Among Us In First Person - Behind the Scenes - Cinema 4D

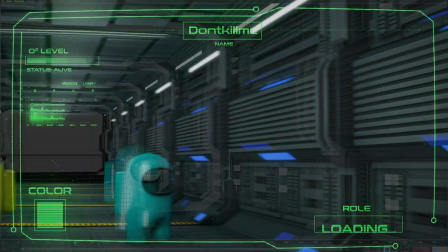0s
Hey guys, so today you're going to get a behind the scenes look at the latest CK Productions, a 3D animation, Among Us in first person.
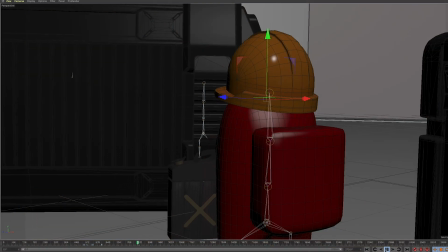7s
This is our second fully 3D animated film, the first being Pixel Pals, which we released last year.
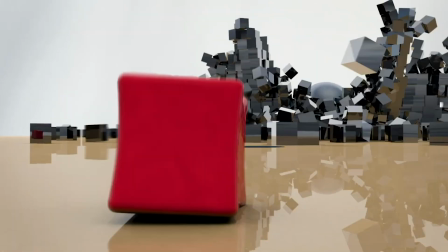13s
If you watch the behind the scenes for that, it was a similar process, but there were definitely different and new challenges that came with this one.
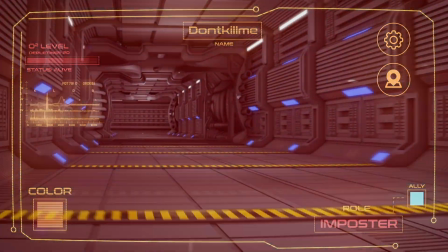20s
First of all, to be totally clear, I didn't do any of the modeling for this video. The character and scene models were sourced from CG Trader and TurboSquid.
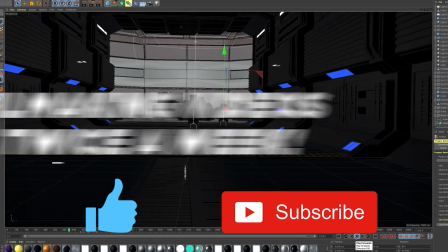28s
Before we get started, as always, be sure to smash that like button and subscribe down below for behind the scenes videos, filmmaking topics, editing tutorials, and all that fun stuff twice a week.
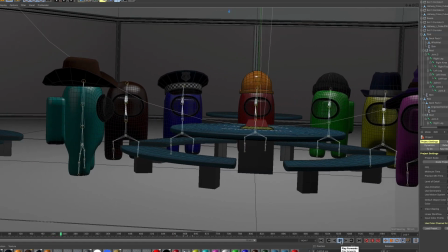37s
And with that, let's get started. So once I sourced all the models we needed, the first step was to build out the scenes in Cinema 4D.
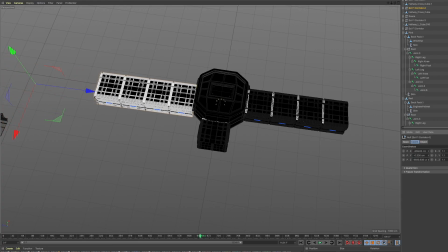43s
I used the various scene models to build out hallways, cafeterias, storage rooms,
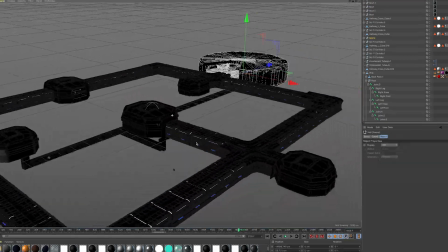47s
and other rooms that had to do with the game, and stitch them together to create a map to move about the ship.
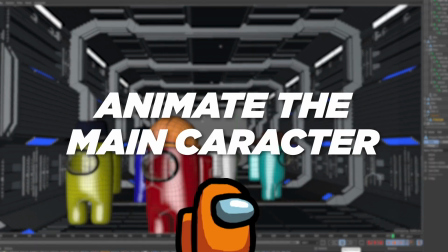52s
The second part, and the easiest part, was to next animate the main character. And with the main character being the camera, I didn't have to actually animate the main character.
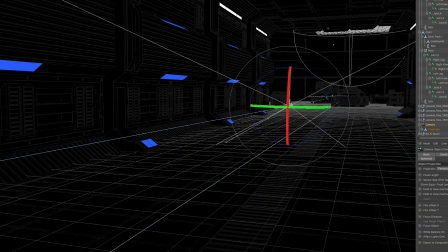60s
Using keyframes and a slight wiggle expression, I animated the camera to move throughout the scene,
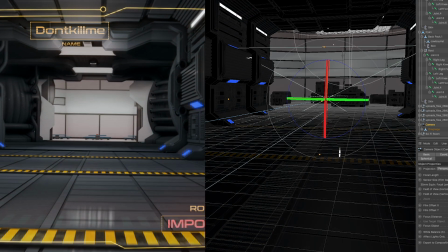64s
hitting all the main points and actions that needed to happen and timing them out appropriately so scenes wouldn't happen too fast or too slow.
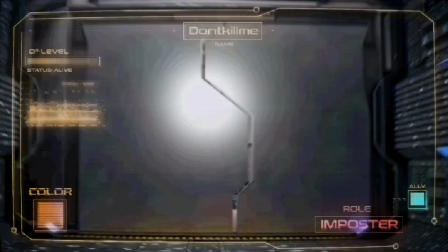71s
One of the biggest challenges I had, but actually was one of the most fun things I did, was animating the camera to fly out of the ship into space.
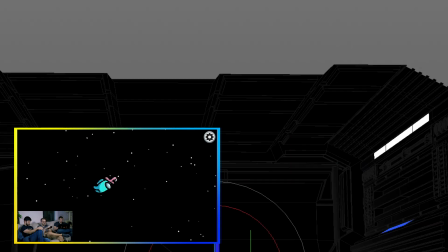77s
I wanted to simulate the ejected character flying through space and seeing what they would see through their eyes.
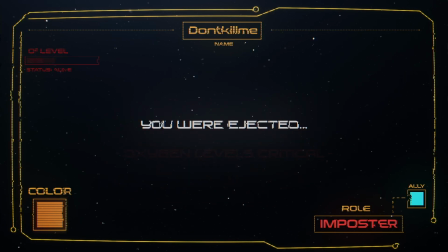83s
And that's basically what a lot of this film was about, seeing it through the character's eyes, and for this particular video, seeing it through a very bad imposter's eyes.
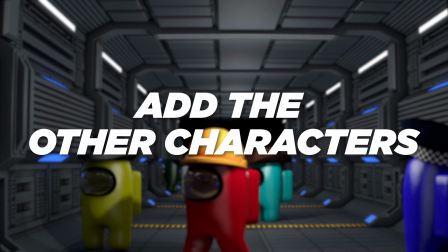90s
The next step was to populate the scene with the other characters.
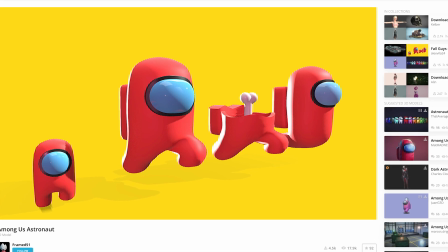93s
When I first sourced this model, I was excited because it said it came pre-animated, but when I put it into Cinema 4D, it actually looked like this.
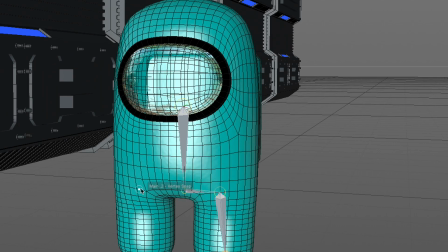101s
So I had to rebuild the skeleton and animate them again. For the first part of the step, I didn't actually animate the character walking yet.
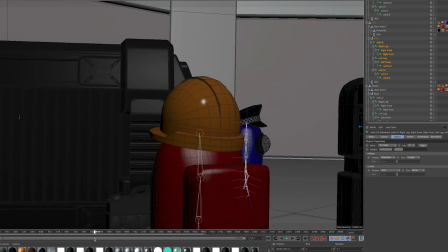107s
I used simple keyframes to move them throughout the scenes to spots where they were supposed to go without animating them running.
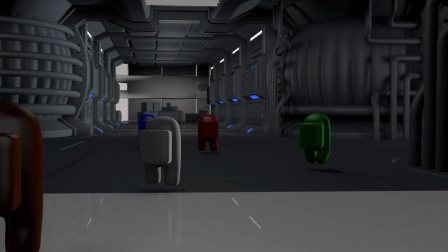114s
This was done to expedite the process a bit and make sure I was happy with where every character was landing for each angle.
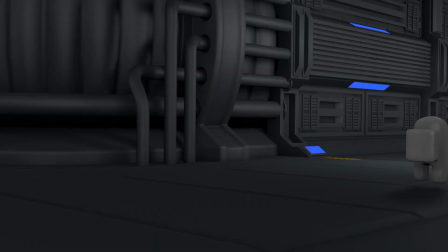119s
It was actually funny sometimes when a character would have to move to a farther part in the scene,
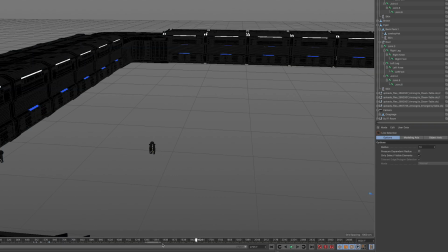124s
I would do this really quick animation, moving it from one spot to another, but you never actually see that because it's not seen on camera.
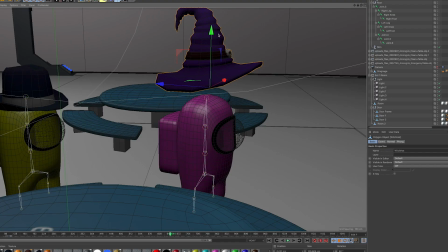129s
Then afterwards, I added all the walk cycles and the hats to the characters, and this was supposed to be quick and easy, but actually ended up being a pretty difficult process.
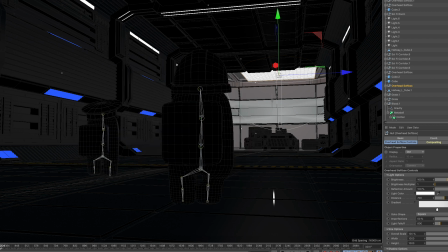138s
Sometimes the character's legs would freak out and wouldn't animate correctly when copying and pasting keyframes,
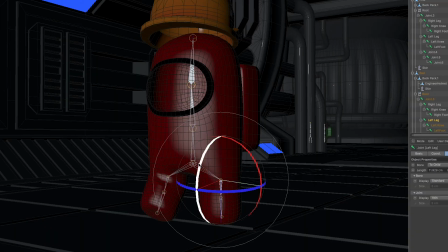143s
so I frequently had to animate them frame by frame over and over and over again.
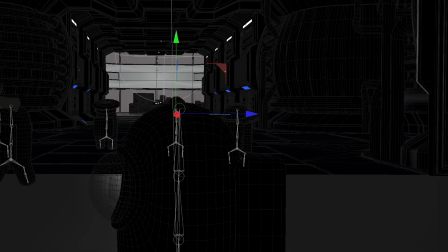147s
Also, since depth perception isn't quite the easiest of the camera angle in the setup, once test renders were done,
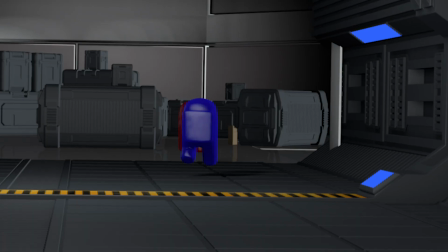153s
I discovered many characters were actually floating off the ground when they were walking, and also several times the hats would eclipse the character's head,
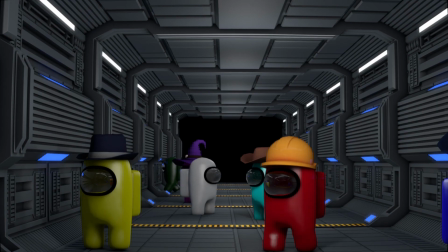160s
so naturally there are a lot of re-renders there. And speaking of re-renders, that brings us to texturing and lighting.
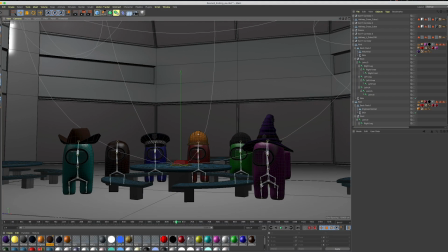165s
A number of these scenes came with their own inherent lighting and textures, but a number of them also had to be textured and altered from scratch.
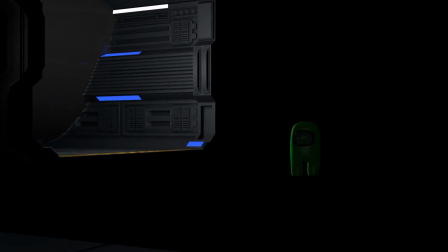171s
There was also this one model that came with this bizarre huge sphere that impeded the other models,
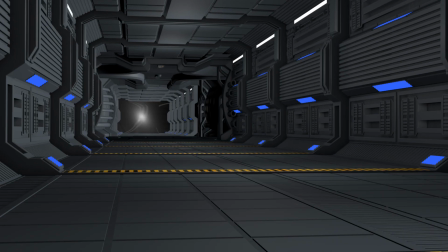176s
but for the longest time I couldn't figure out where it came from because it didn't show up on the editor's screen.
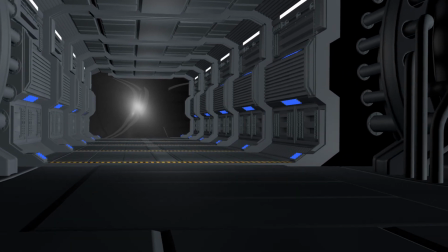181s
It only showed up when I rendered it.
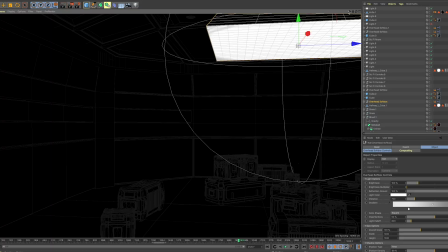182s
There were also several scenes that didn't respond well to the softboxes I added for lighting, and they created very distracting dancing shadows, and this caused a lot of trial and error.
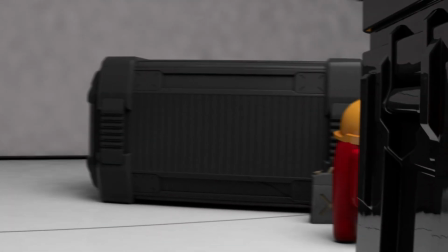191s
Honestly, these little issues with the lighting, with the characters having animation errors, put me behind a couple of weeks on the schedule.
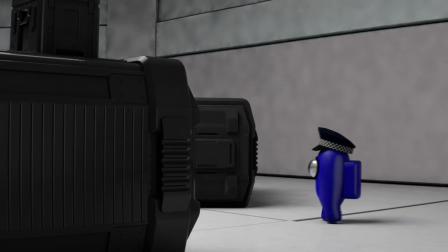197s
When I got to this point, the full animation had already been done for about a month. Let alone there was a whole model I had to replace near the end because it was way too detailed and it
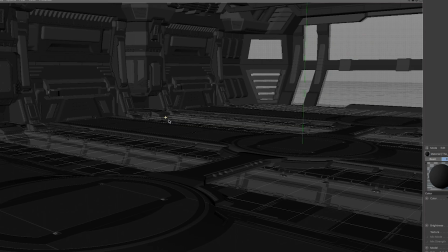205s
would have taken way too long to render to texture all the layers that were included in the model.
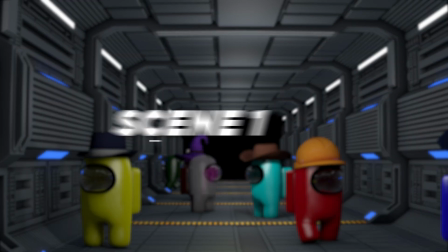210s
And on top of that was all the rendering in general. For the first scene, it took about 25 hours to render.
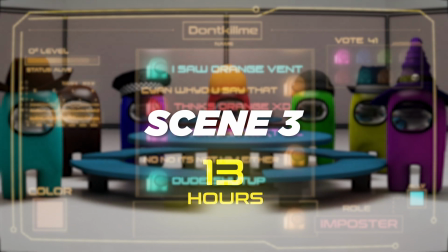215s
It was only about 20 seconds long. The third scene was better. It only took about 13 hours. And the second scene, well, that one took about 129 hours.
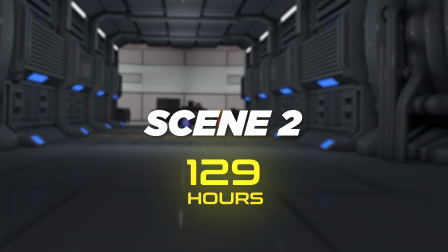223s
Plus with re-renders, corrections, and tests, the total render time was well past 200 hours.
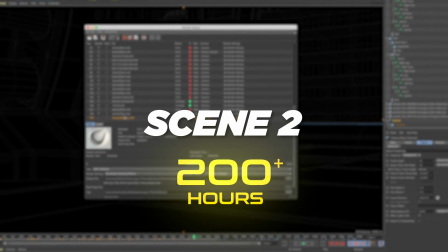228s
I remember basically leaving my computer to sit and render from Christmas to New Year's straight without stopping at all.
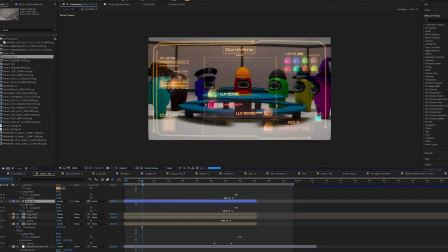234s
Luckily, when you're rendering, you can get other stuff done in the background and on other devices, and that's where the After Effects portion came in.
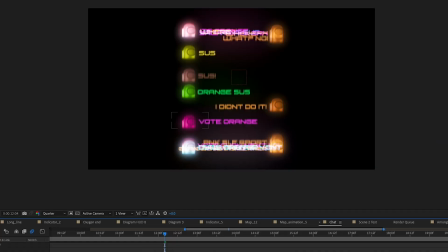240s
That's where I added all the HUD display effects and translated some of the options and screens from the game into what they would look like for a 3D animated sci-fi film.